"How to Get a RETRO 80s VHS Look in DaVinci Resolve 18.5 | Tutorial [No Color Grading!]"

okay so yeah I made that intro a couple of weeks ago and I don't know why exactly I just wanted to create something retro again but this time with an 80s VHS vibe and it actually turned out looking a lot better than I expected so I'm gonna show you how I did it
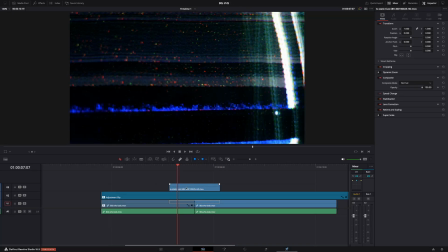because that's what I do the transitions the effects everything and guys just so you know shooting and editing this intro in DaVinci Resolve took me just a couple of hours and you don't even have to do any complicated color grading I know crazy right but it's true I swear and as usual I would also like to encourage you to use the techniques and tools the effects that I'm gonna show you to create your own intro your own 80s look I mean feel free to copy this to practice but also try to use your own creativity okay okay the first thing I'm gonna show you is the effect that I used on all the clips but it's a little bit different for each clip but it's super
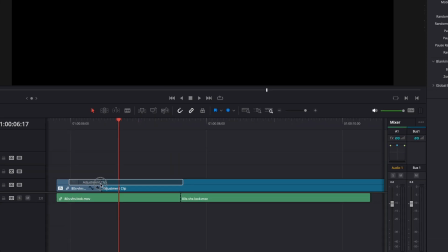easy you'll see first drop an adjustment clip on your timeline so that you can use the effect for all your clips and then the effect
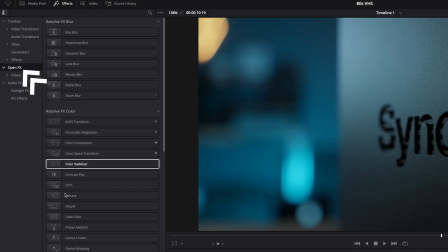is called analog damage and you can find it here in effects then open effects almost all the way down resolve effects texture analog
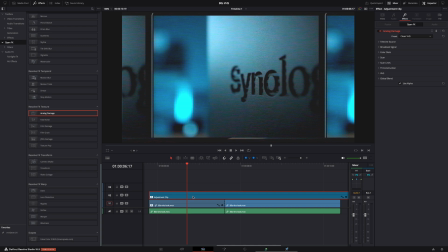damage just drop it on the adjustment clip and then here in the inspector
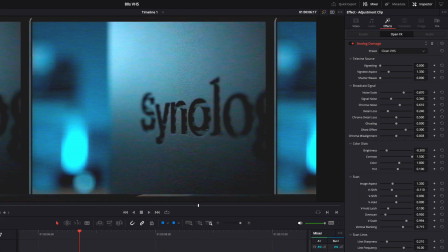you can adjust all the settings now there's a lot of settings and when I say a
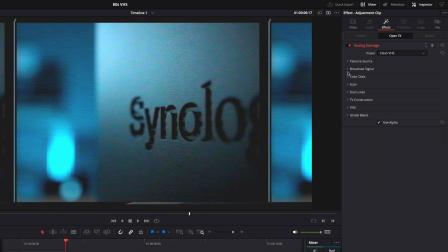lot I mean a lot of course you can just start playing around with all these settings it's pretty cool actually but for my intro i only used three or four settings first of all the preset clean vhs for all the clips and then depending on the clip i played around with a few
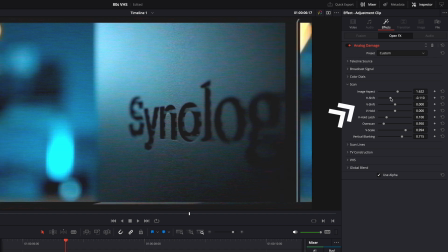of the scan settings here mainly image aspect and then also h shift v shift and v hold see what it does and then also all the
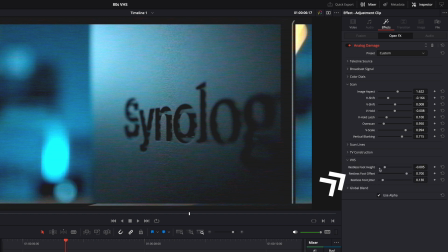way down here in vhs restless foot height and offset The
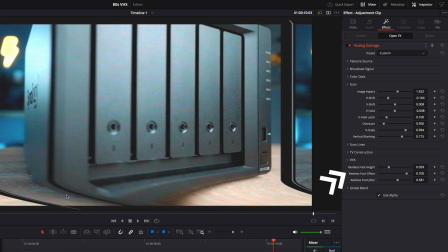restless foot height is that twitchy thing down there and that's basically it but like I said
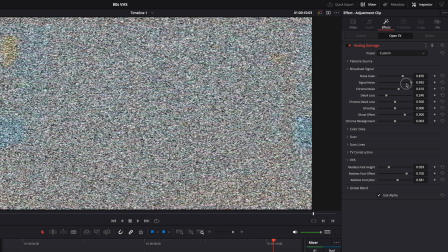there's a lot more settings So tweak them play around with them Customize it to create your own look and what I also did is a fast
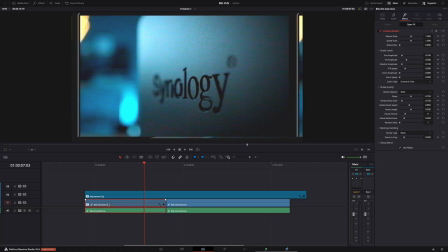zoom effect here for example Just with keyframes select a video clip and make sure it's a video clip and not the adjustment clip Because we don't want to analog damage effect to zoom only the video clip select your clip put the playhead where
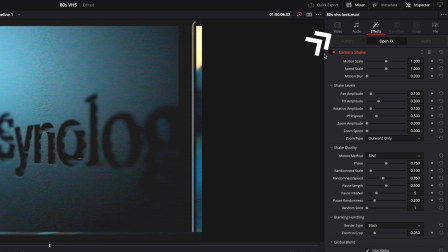you want to zoom to start and then here in the inspector hit this little diamond behind
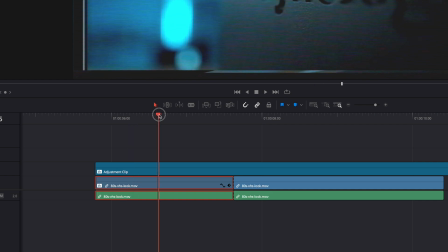zoom move the playhead hit the diamond again and zoom
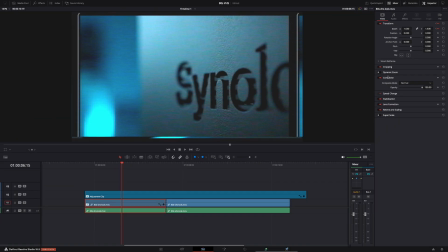in and now the clip will zoom in and if you
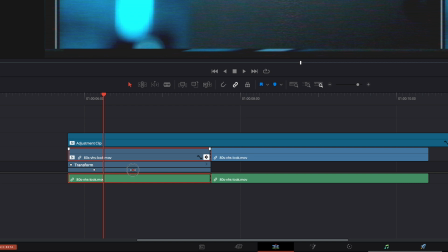hit this icon right here you can see the keyframes and you can put them closer together for example to make the zoom go faster because for a
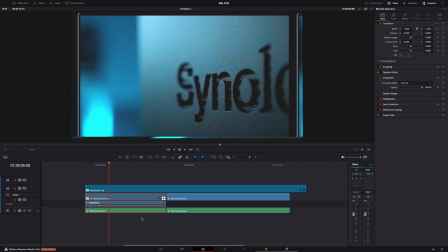sequence like this you want everything to go fast and furious you know and then another effect that i used is some extra camera shake here in
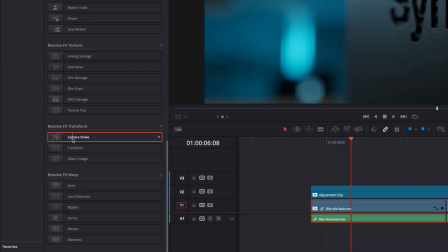effects just look for the camera shake drop it onto your clip and here also make sure that you drop the effect on the video clip and not the adjustment clip
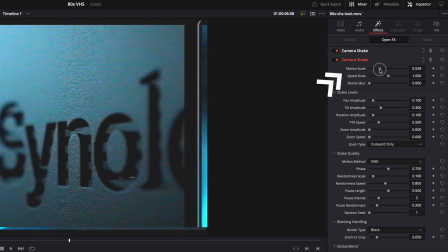and i adjusted the motion scale and the motion speed that's basically it to make it look a little bit more realistic but of
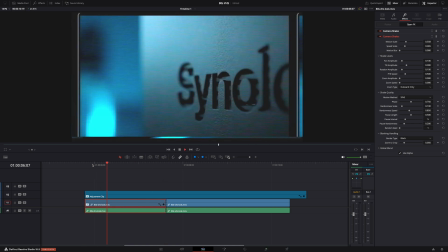course again play around with the settings make it look like you want it to look it's really not that difficult right and i know i say that a lot but this time it's really true.
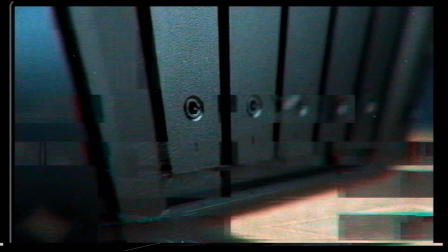Now look I added effects like camera shake and zoom in DaVinci Resolve because it's easy but you could of course also do them in camera that's up to you but there's one shot one specific shot that gives the sequence that little bit extra oomph that you can't do in DaVinci Resolve so you
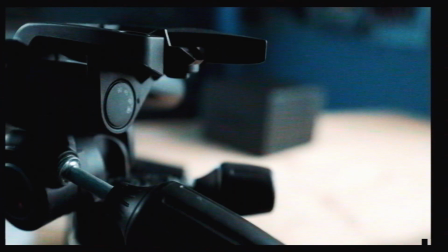have to do it in camera. It's this one racking focus from an object in the foreground to the subject. It looks really cool especially once you start adding sound effects but it's impossible to fake this in DaVinci Resolve. So you know even though you can do a lot in DaVinci Resolve don't be lazy. Creating and editing an awesome sequence starts with getting good shots first. Always remember that. And then we also need some cool transitions.